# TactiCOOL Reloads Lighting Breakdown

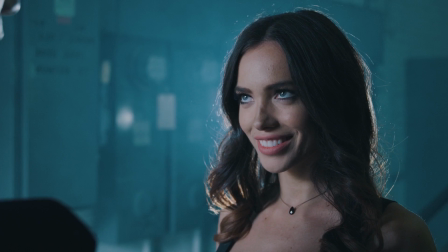We are gonna try to replicate 2 shots. One shot is of our actress Gemma, and the other shot is of Freddy.
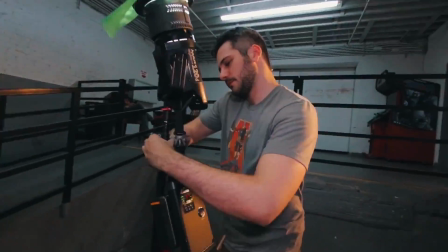And today we're using 2 Aputure lights. We're using the 120D, which is a single source light, and we're using the light storms.
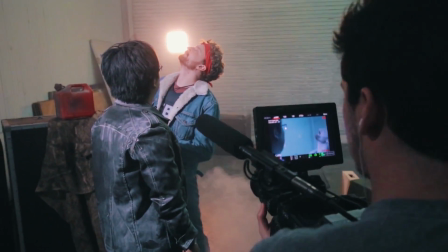First shot we're gonna do is of Freddy. This is when Freddy was interacting with Nico and he was doing I think a takedown of his gun.
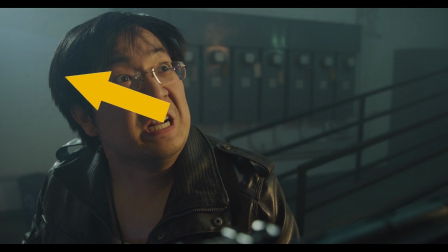We have a edge light kicking the back of his hair, which is gonna give us some nice background separation.
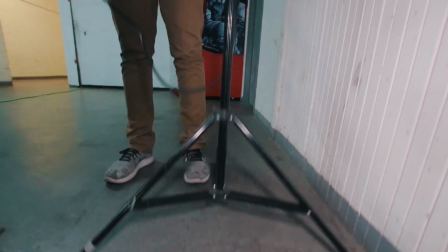And then we're gonna have our fill, which has some CPO coming in from the right-hand side.
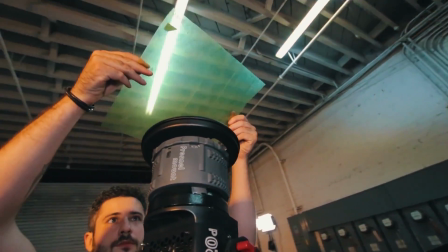And then we have this, which is just gonna overall just boost our exposure. We're just kicking this right up into the ceiling.
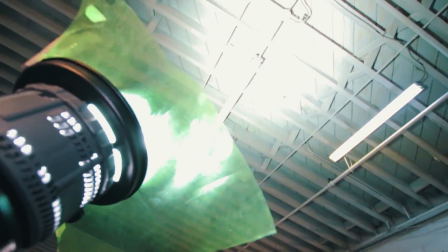It's kind of mimicking what these fluorescents are doing, just to kind of give us a little bit more of a lift in exposure in this entire room.
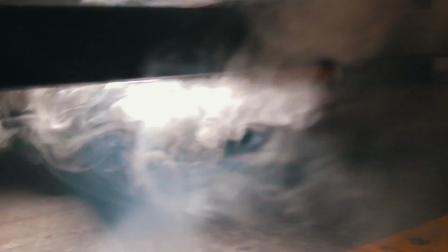Fog. Fog helps so much.
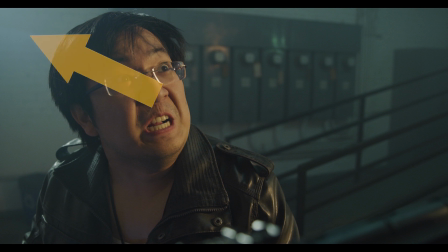If you look at the shots that we're using right now, you can see like certain areas bloom in a way, in a very beautiful and smooth way.
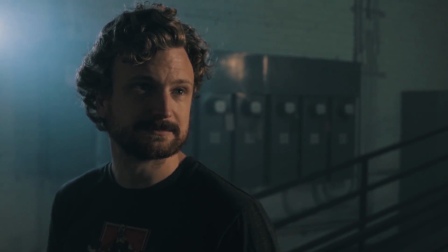To get that look, you use fog, and that's something that I feel a lot of people, especially like students, when you're first starting out, you kind of neglect or forget to use.
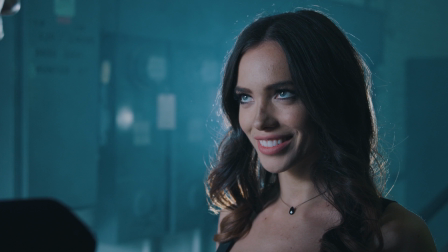You should definitely try it. The second shot we're doing is we're gonna be replicating the look of our female lead. Ren, you are gonna be playing the female lead. Thank you. So the floor plan is very simple. All we wanted to do was create a nice cast of light behind her, give her a nice halo around her head.
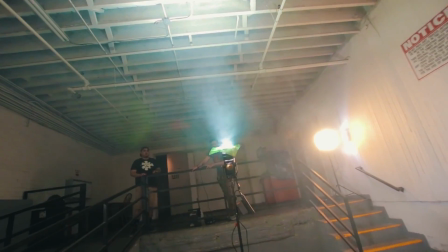Fog definitely helped create that bloom, which was something that we were talking about earlier. We have a 120D kicking up near the ceiling, giving us a little bit more of an exposure gain.
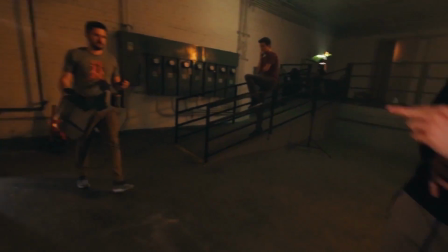And then our camera is placed right over here, and the 120D is directly behind her,
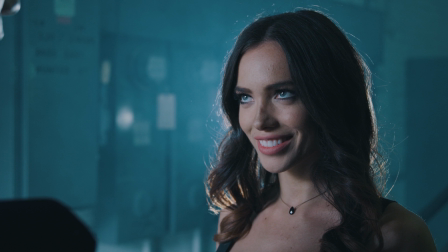just bouncing at the back of her head, creating a beautiful hair light, kind of backlight. And then we got a little bit of fill coming in from our door, which is a natural light.
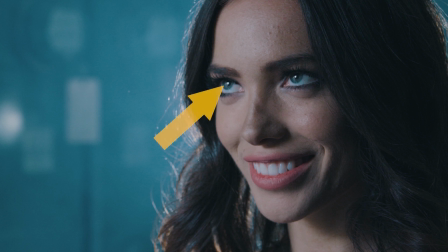And you can see in her eyes, this is what you would call a catch light. Her eyes are catching a little bit of that door.
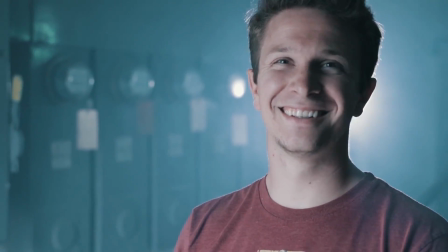42mm. That looks identical almost. It's really close. Yeah.
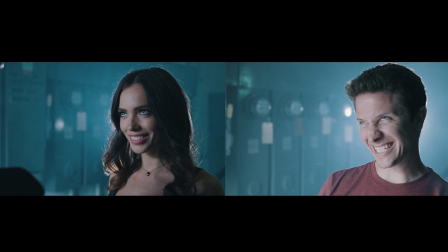Using a combination of the single source and our talent, I think it's safe to say that you can create a very film-like image, kind of like what we used with the helium camera.
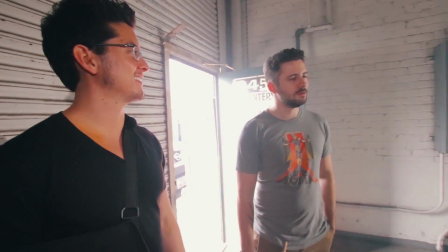Let's make the sequel, frame by frame. I'm calling on all filmmakers for the Light Dislocation Film Festival hosted by our friends at Aputure. The rules are very simple. Create a film that takes place in one location. That's it.
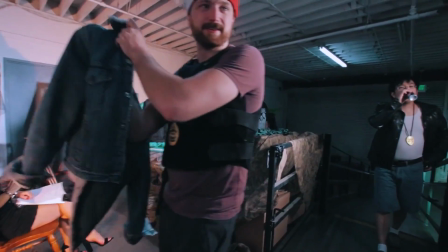Easy. After you make your film, make a little behind the scenes showing how you're using lighting to tell your story and create your environment, create your vibe. Basically just fill us in on the artistry that you are putting in to the lighting of your video. And finally, create a top-down floor plan of your lighting setup. Submit your videos. We'll have a link in the description. And Corridor Digital, all of us here, will be some of the judges helping to pick out the winners. It's gonna be exciting stuff. Hope to see some cool entries, and we will catch you guys later.